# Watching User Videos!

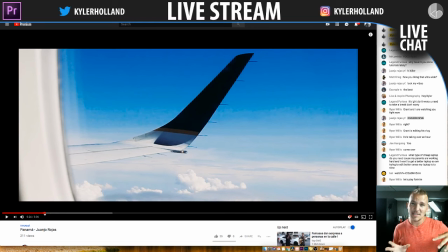4:09 So if your clip is actually something that is spinning or rotating, then throw that clip on there. But if there's no sound accompanying like the spin or anything like that, then sometimes it just doesn't fit. Like
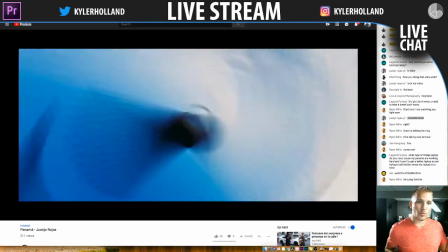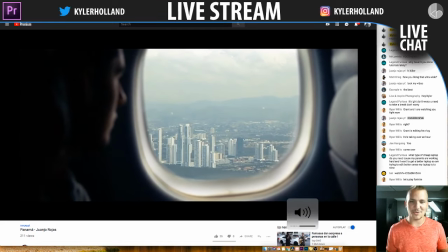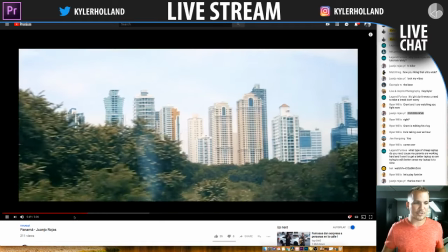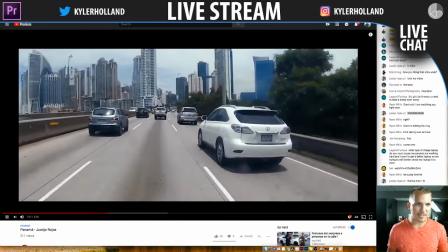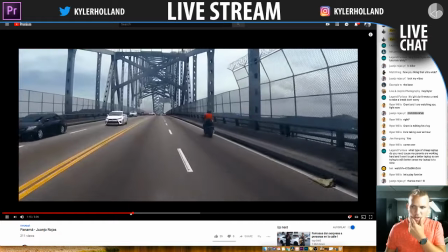5:06 going on. So let's see. Some nice little travel vid.
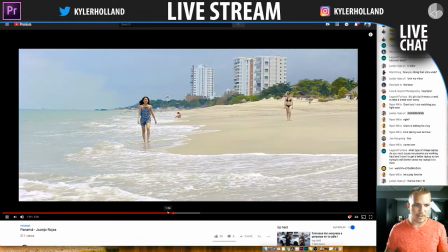5:12 Got some feet. Ooh, do you do a transition right there?
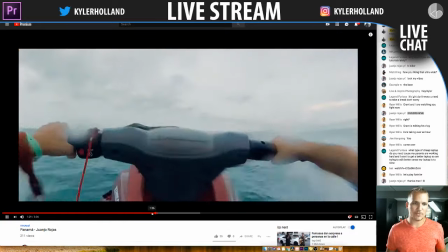5:18 Alright. Jet skis, GoPro.
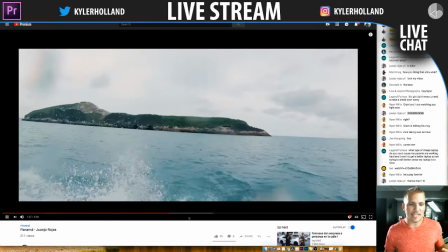5:25 Nice. So yeah, overall I like it. The one thing, I'll give it that thumbs up.
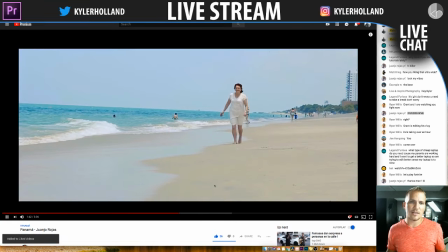5:31 The one thing that I would say is missing is maybe some diegetic sound.
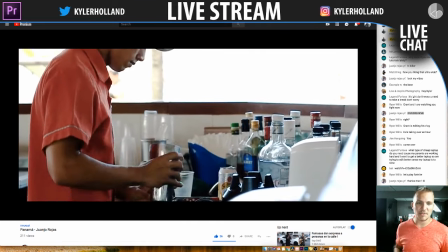5:37 Like, what's happening? Like, I want to hear this steaming coffee or whatever drink that is. I want to hear the jet skis.
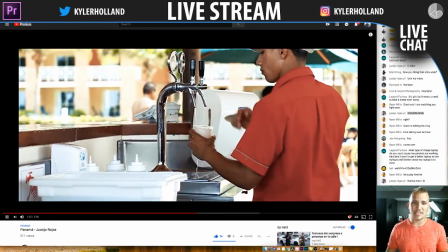5:42 So maybe play around with that in the future. Definitely sound would be something that you could totally play around with.
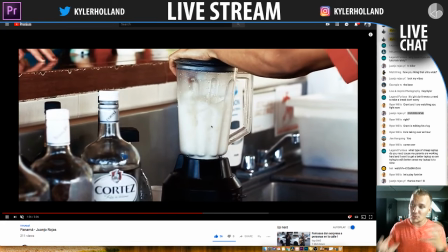5:46 Because that's a big thing about any travel video is hearing that. Like, whoosh, the blender, it'll take it to the next level.
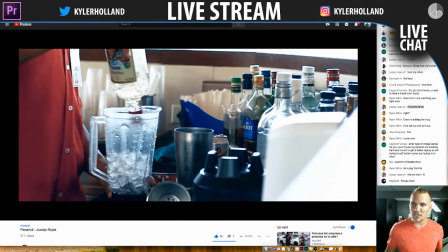5:52 Alright, let's jump on in. Thank you, Wanjo, for sharing that. Grant is taking over an hour.
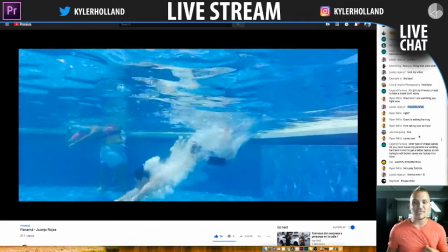5:58 Oh my gosh. Grant, that's not good. You got to finish that stuff up right now. Legend says, what type of cheap laptop do you need?
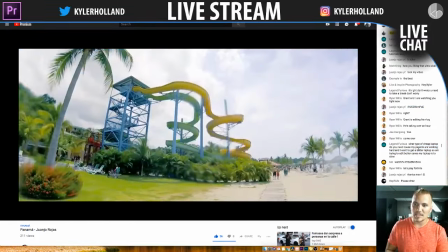6:04 Because my parents are working hard and I want to get a better laptop, so I'm trying to get better since my laptop is too slow.
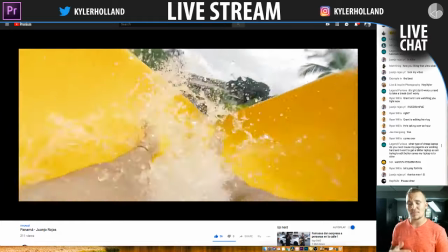6:10 So I grew up on an HP laptop. It was terrible, and I didn't get a good laptop until I got a MacBook Pro.
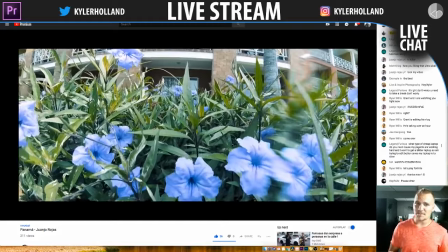6:17 However, you can do a lot of stuff on some cheaper end laptops.
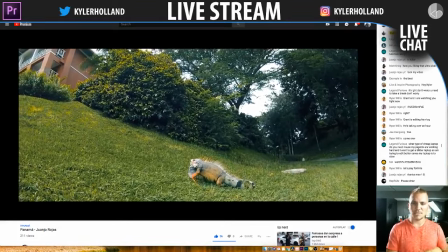6:20 I would look into even some of the like Chromebooks, like really small stuff, because if you do proxies and stuff, you can kind of make anything work.
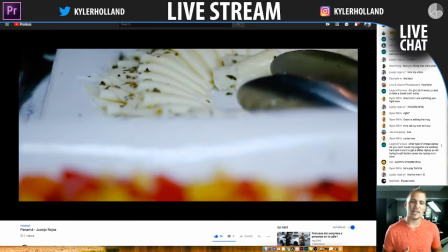6:27 It'll just be a lot longer and slower process, but something that I would recommend is probably an Asus.
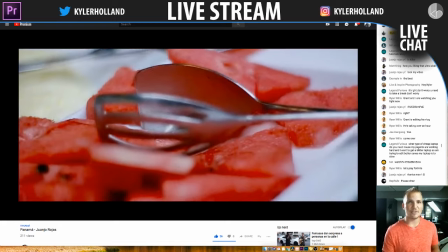6:32 Asus makes some great little medium gaming. Look for gaming laptops because Walmart has some cheap ones.
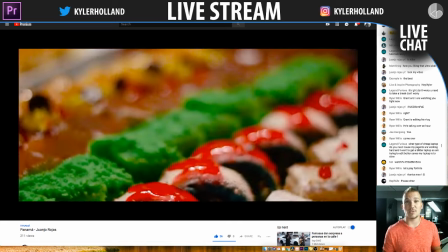6:37 Anything gaming will kind of adapt their specs towards video, but the big thing you want to look for is a good CPU,
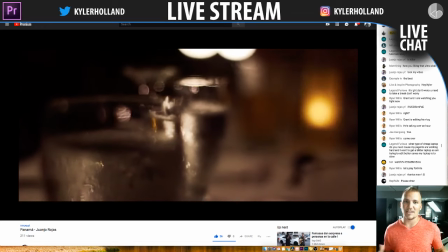6:43 good amount of RAM, and a graphics GPU processing unit.
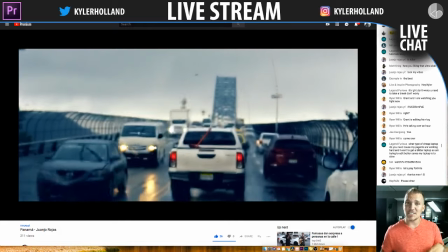6:48 So that would be amazing things to look for. But if your budget is $500 to $1,000, you could probably get a decent PC to edit on.
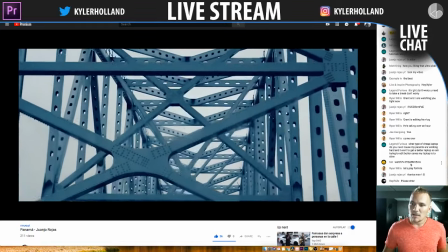6:54 So yeah, Bot just shared a link. Let's check this out.
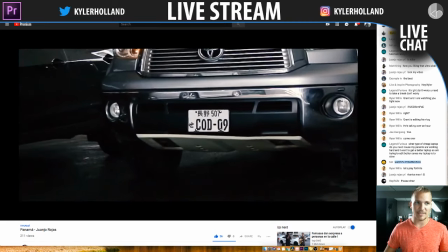7:01 I've been sick forever, and it's really starting to bug me, honestly.
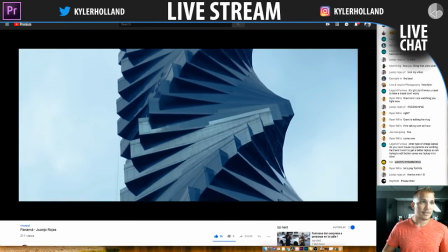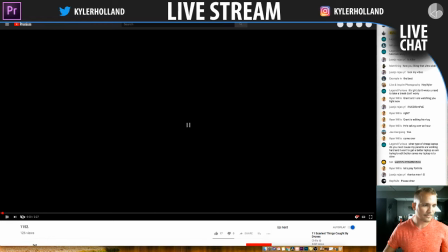7:11 Alright, let's play the sound on this one.
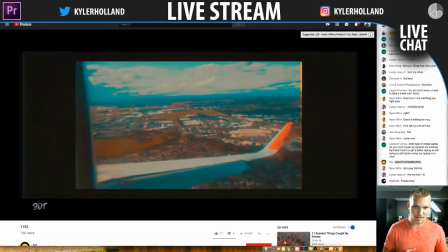7:18 1152. Ooh, nice old aesthetic.
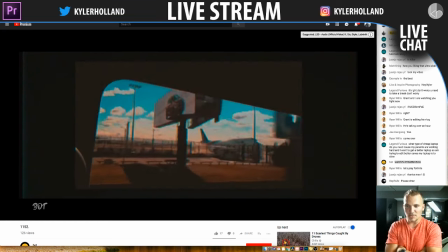7:26 Definitely got that orange teal.
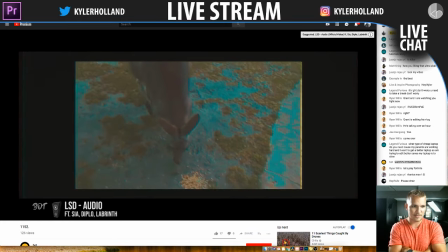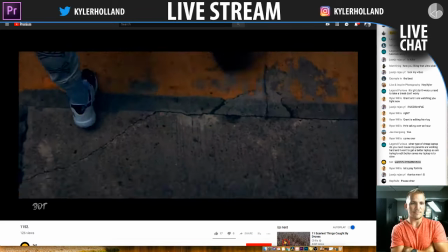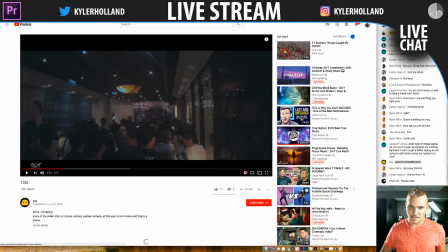7:38 $60? Is this in 60? No. Okay.